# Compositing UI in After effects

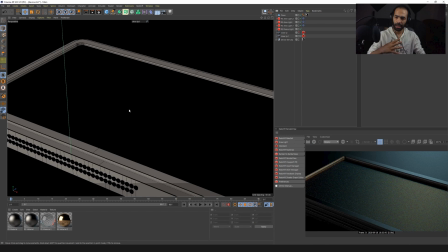[3:00]
with my whenever I have this kind of product presentation so what I do first
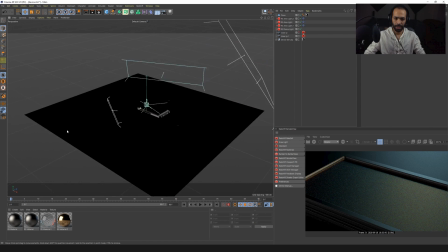[3:07]
is I import I import the device as you can see here I import it and then
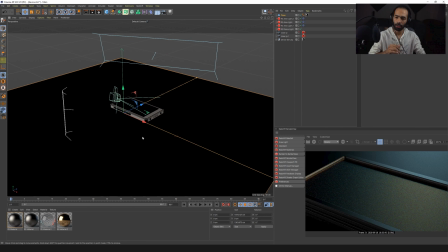[3:13]
I put up background a ground below it the ground basically it's just a plane with like a silver material nothing too complicated
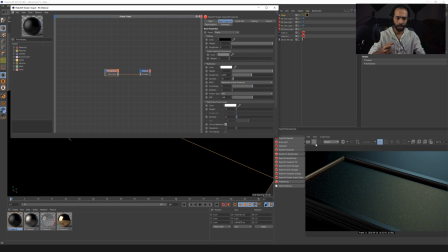[3:26]
the only thing that I was very keen on doing is adding a little bit of roughness as you can see here if uh if we go here
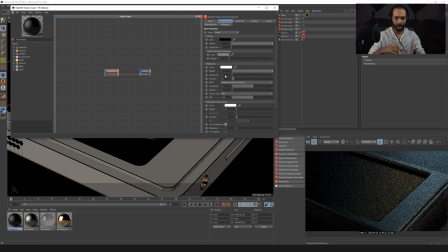[3:34]
okay so this is the ground uh take a look at that if i don't have any roughness it's going to be so reflective and you're just going to see the device doubled and i think that was not really not cool and if i add just a little bit i still can see it and i don't really
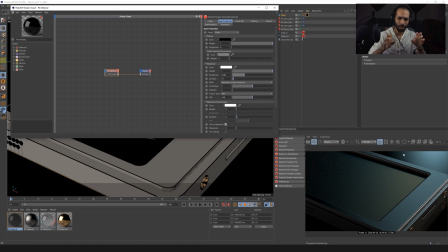[3:50]
catch the feeling of this device is really important and like military kind of thing but i didn't want it to be super dirty and military and like first of all i i wanted to be like a futuristic say clean i like to do clean designs instead of like all these details and grungy and
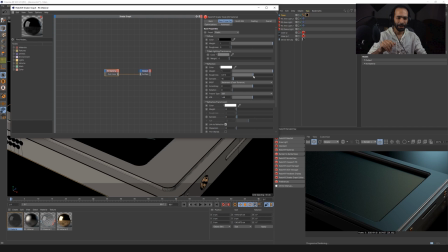[4:10]
fingerprints and ever i like things to be clean um so that was my main idea so what i did i cracked up this a bit so that i don't see the reflection anymore uh this was the ground material it's just as simple as this
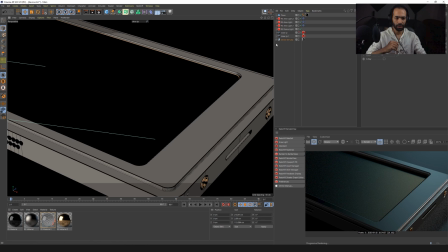[4:22]
when it comes to the device itself the device is made of when I exported it from my 3d as I was designing it I made sure that I have different elements separated so for example here the screws they have this copper
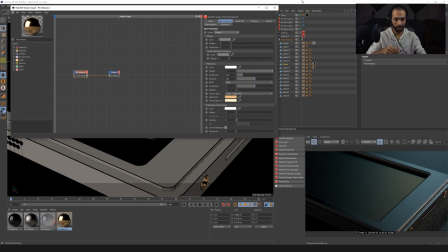[4:37]
I literally just went here and chose copper I didn't do anything anymore I didn't change anything at all
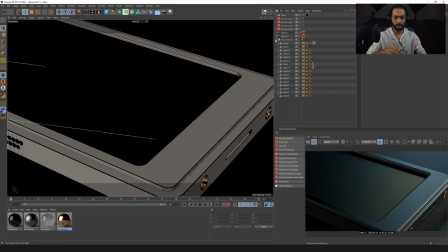[4:42]
I applied it on the other screw and also when it comes to the screen I made sure I
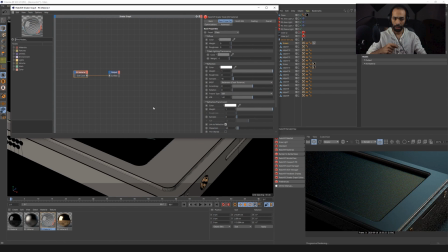[4:47]
put a glass material when you put a glass material this is what you get but the thing that you don't get that I added was this thing here
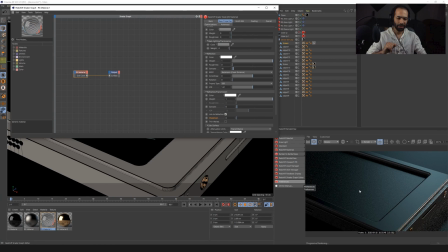[5:03]
normally if we put this into default it's just gonna be like this but I felt like it doesn't have that kind of texture that was looking for I was looking for like Gameboy you're taking a switch or you're taking a Gameboy I was looking for that kind of texture so I went and I added a little bit of dispersion
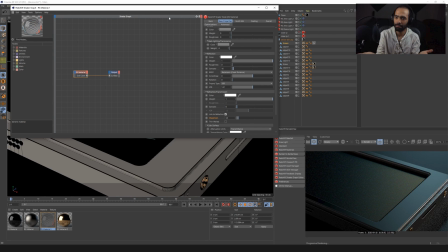[5:18]
how the light disperses on the screen instead of just being flat like a glass this is not a glass this is this is a screen like this is like a Nintendo switch or something a kind of technology I wanted something that is not futuristic I want something that actually exists now
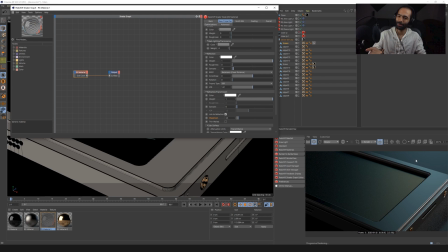[5:34]
I didn't put any button for a very simple reason who uses buttons anymore I mean when you look at your phone there's literally no buttons and that's why I didn't put a button there as well
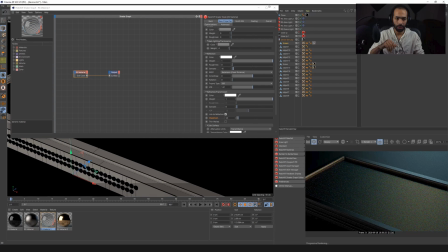[5:46]
so I thought that this is gonna be actually just a normal screen saying that once I have all
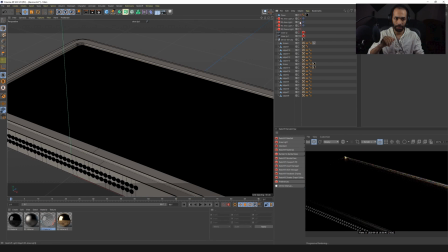[5:53]
this I started what I started to do is I started to add some lights okay so this is how I start and then I'm
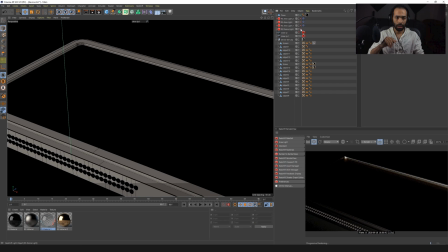[6:01]
like okay cool time to add some lights I always start with doing a dome light the dome light will have a HDRI picture that I then keep on turning around like this so I keep on turning until I get
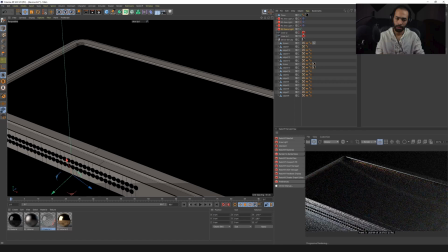[6:17]
the kind of light that I want depending on what kind of mood do I want to feel again I was looking for something that will just bring up the glory of the UI so nothing too
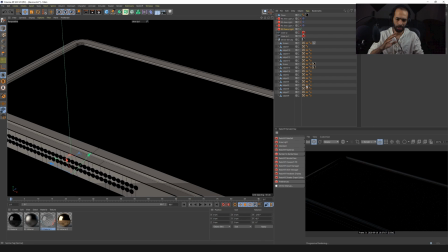[6:30]
extreme I don't want you to look so much into the device the device is not that important is the UI animation that is important and then I went and I did the three-point lighting the the main light which is this one this one here I went and I did it in blue to give that calm
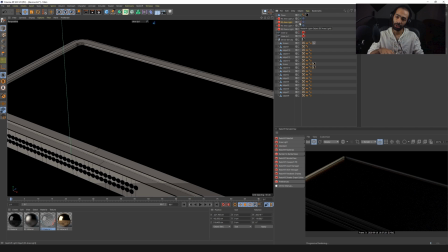[6:49]
feeling I don't want you to feel like you're in war or you are somewhere really serious so it's just blue color to just make you feel alright